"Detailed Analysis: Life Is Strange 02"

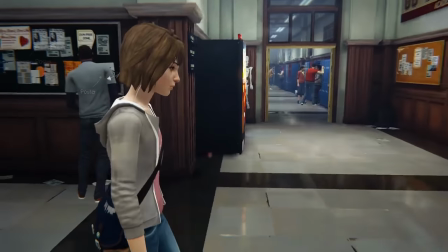The first time you play through this particular set of hallways, you're almost certainly going to hear this song through once in its entirety and maybe a second time,
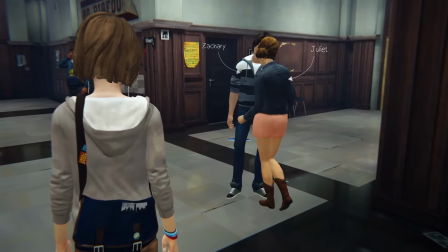and you're gonna be hearing it while you're unable to talk to people and barely able to observe them,
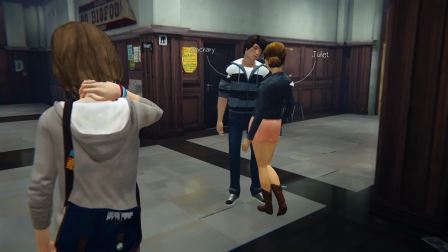and And you're literally living out the lyrics of the song.
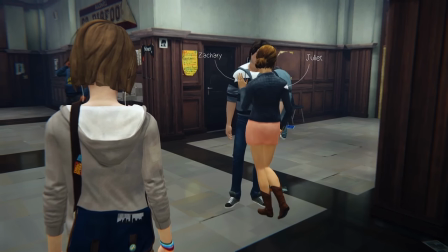It matches up very well, and it does get the song stuck in your craw.
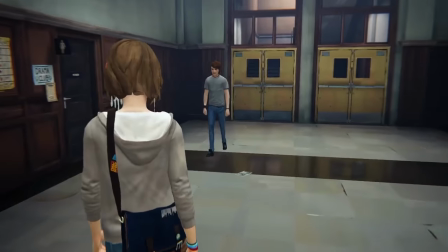When you hear it again later, then you're going to have specific emotions about it, and that's exactly what they intended to have happen.
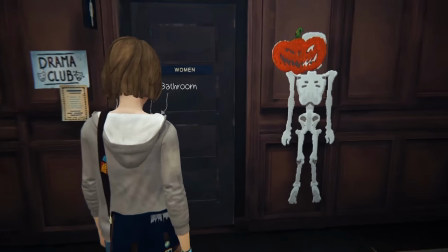So as I said, there's a lot of things going on in this seemingly simple scene. Let's go ahead and enter the bathroom like we're supposed to.
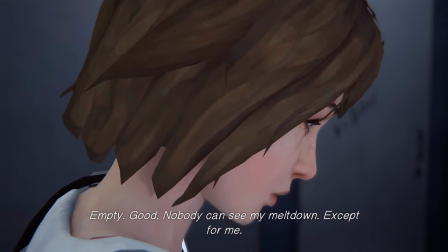Empty. Good. Nobody can see my meltdown.
It should be noted that Max never comes anywhere near melting down.
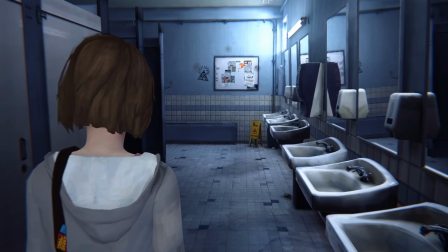I don't know whether she just talks to herself as more fragile than she is,
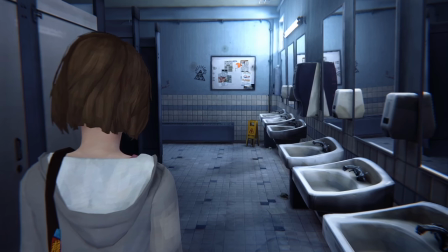or whether they didn't want to implement her ever melting down because the player would feel awkward or something. But she never comes anywhere near melting down at any point in this game, even when things go really, really bad.
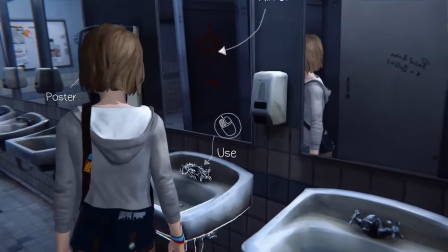Anyway, we're just finishing off her characterization here.
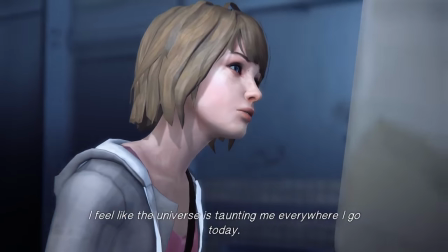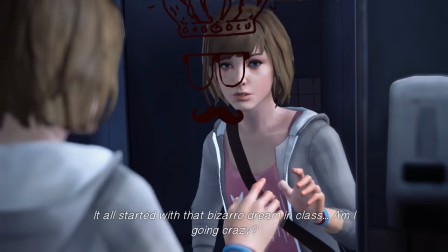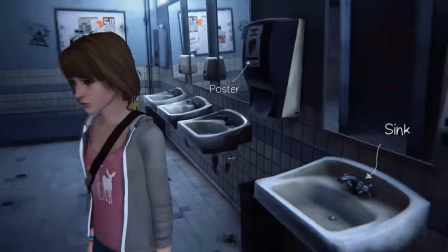And we're about to see a butterfly come in through the window, and I want to bring it up just because this butterfly is actually Chloe,
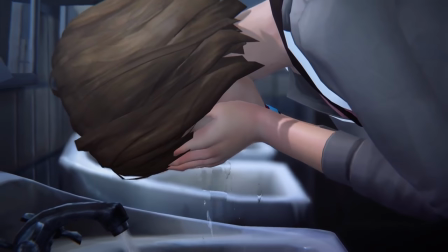on a, you know, on a metaphorical level.
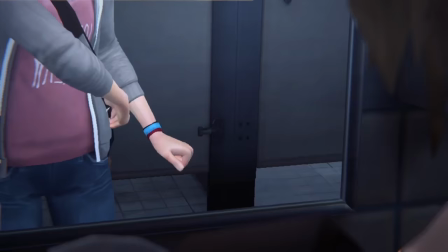A lot of the things in this game represent Chloe,
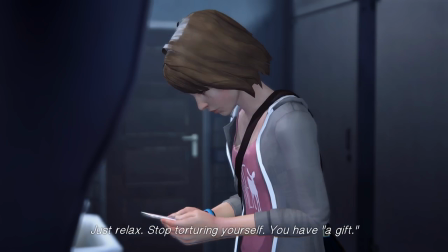and that's because this is fundamentally a story about her and Chloe.
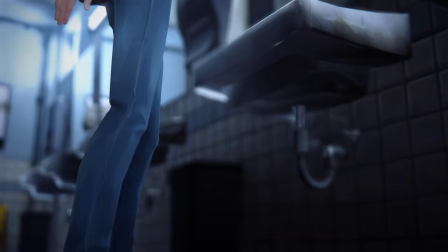Now, you can say, okay, well, who cares? You're just making shit up. Man, we tear that photo up so many times.
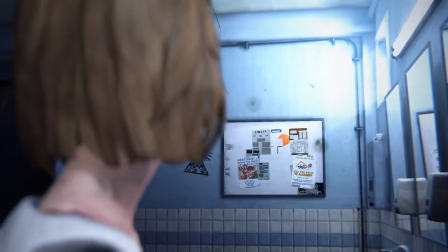But this butterfly...
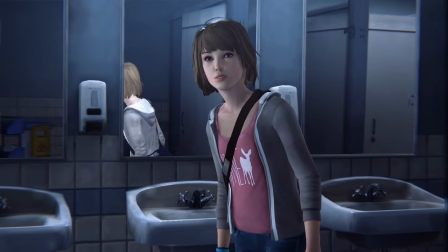I say it metaphorically represents Chloe, and some people might be like, you don't, you know, that's unimportant, or you're just making it up, or whatever.
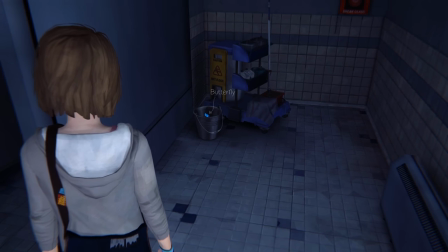I'm pretty sure it actually does metaphorically represent Chloe, like 100%, but even if it didn't,
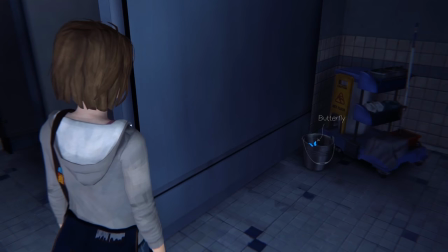And this kind of symbolism plays several roles.
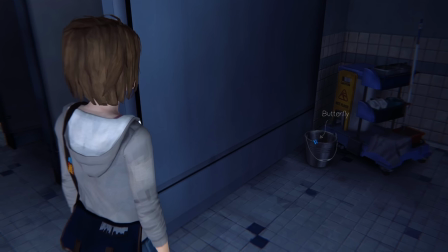One is the fact that it is that symbolism. You do get prepped for something that might happen soon, even if it's not on a conscious level.
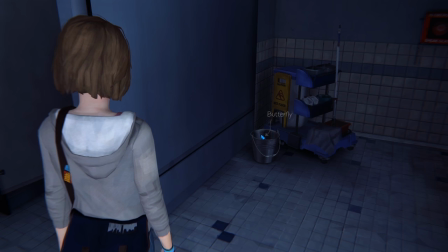How much you buy into that will depend on your personal tastes. But another role that this butterfly has is flatly mechanical.
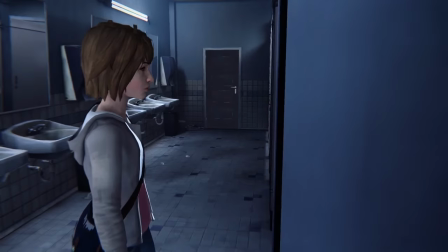This is a reason for us to go and hide around this corner.
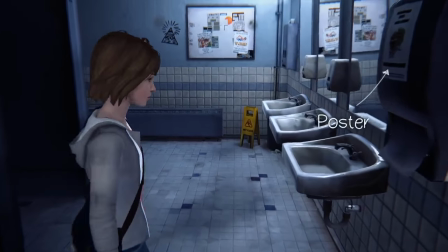The level is designed with blocking in mind. the player and the other characters are blocked as to how they'll move rather than force the player to go over here
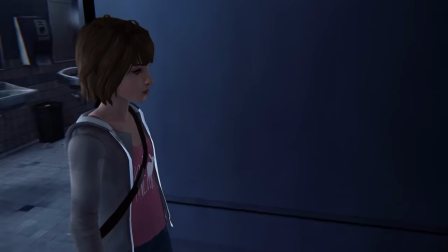and trigger stuff this butterfly allows the player to be lured into moving to the correct position themself and this is a trick that you
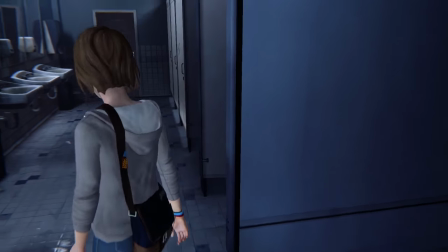should use as often as possible because forcing the player to move somewhere is really obnoxious but luring them to move somewhere isn't
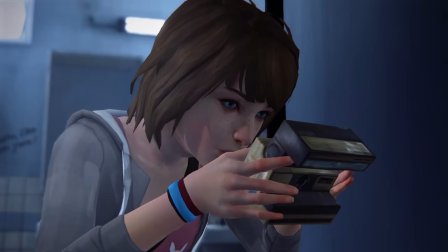this photo is important in a lot of ways
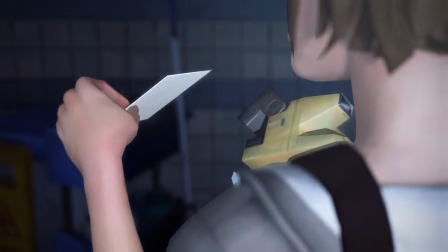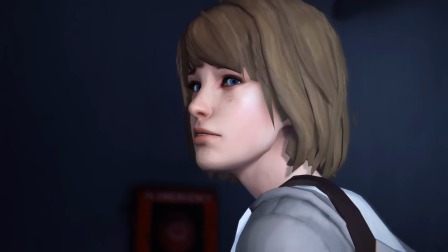so here's nathan nathan is the primary antagonist of your first playthrough of this game
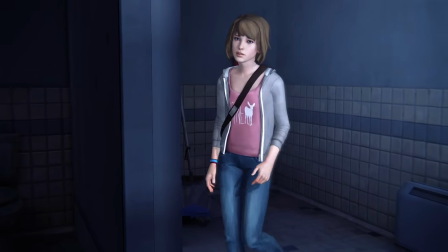he is not a great kid it's got a lot of problems he's a drug addict he's violent
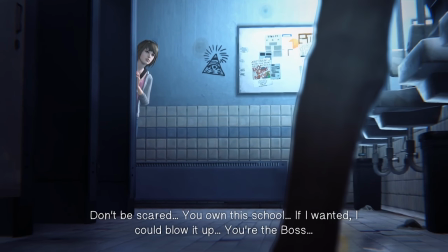and he's rich as hell you own this school if i wanted i could blow it up you're the boss
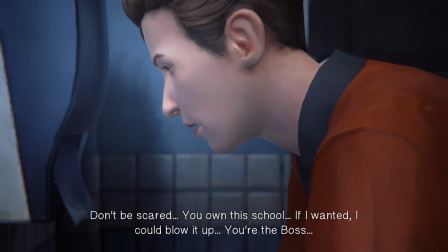pausing for a second here uh watch very carefully and listen very carefully to this whole dialogue sequence starting from here, because this is a great example of how to do exposition. You probably didn't even realize that about 80% of this conversation is just exposition.
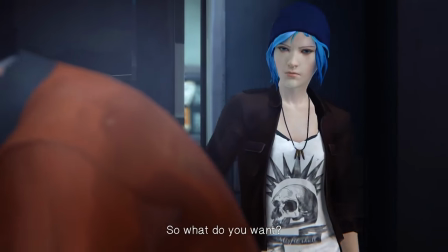So first we've got some blocking tricks.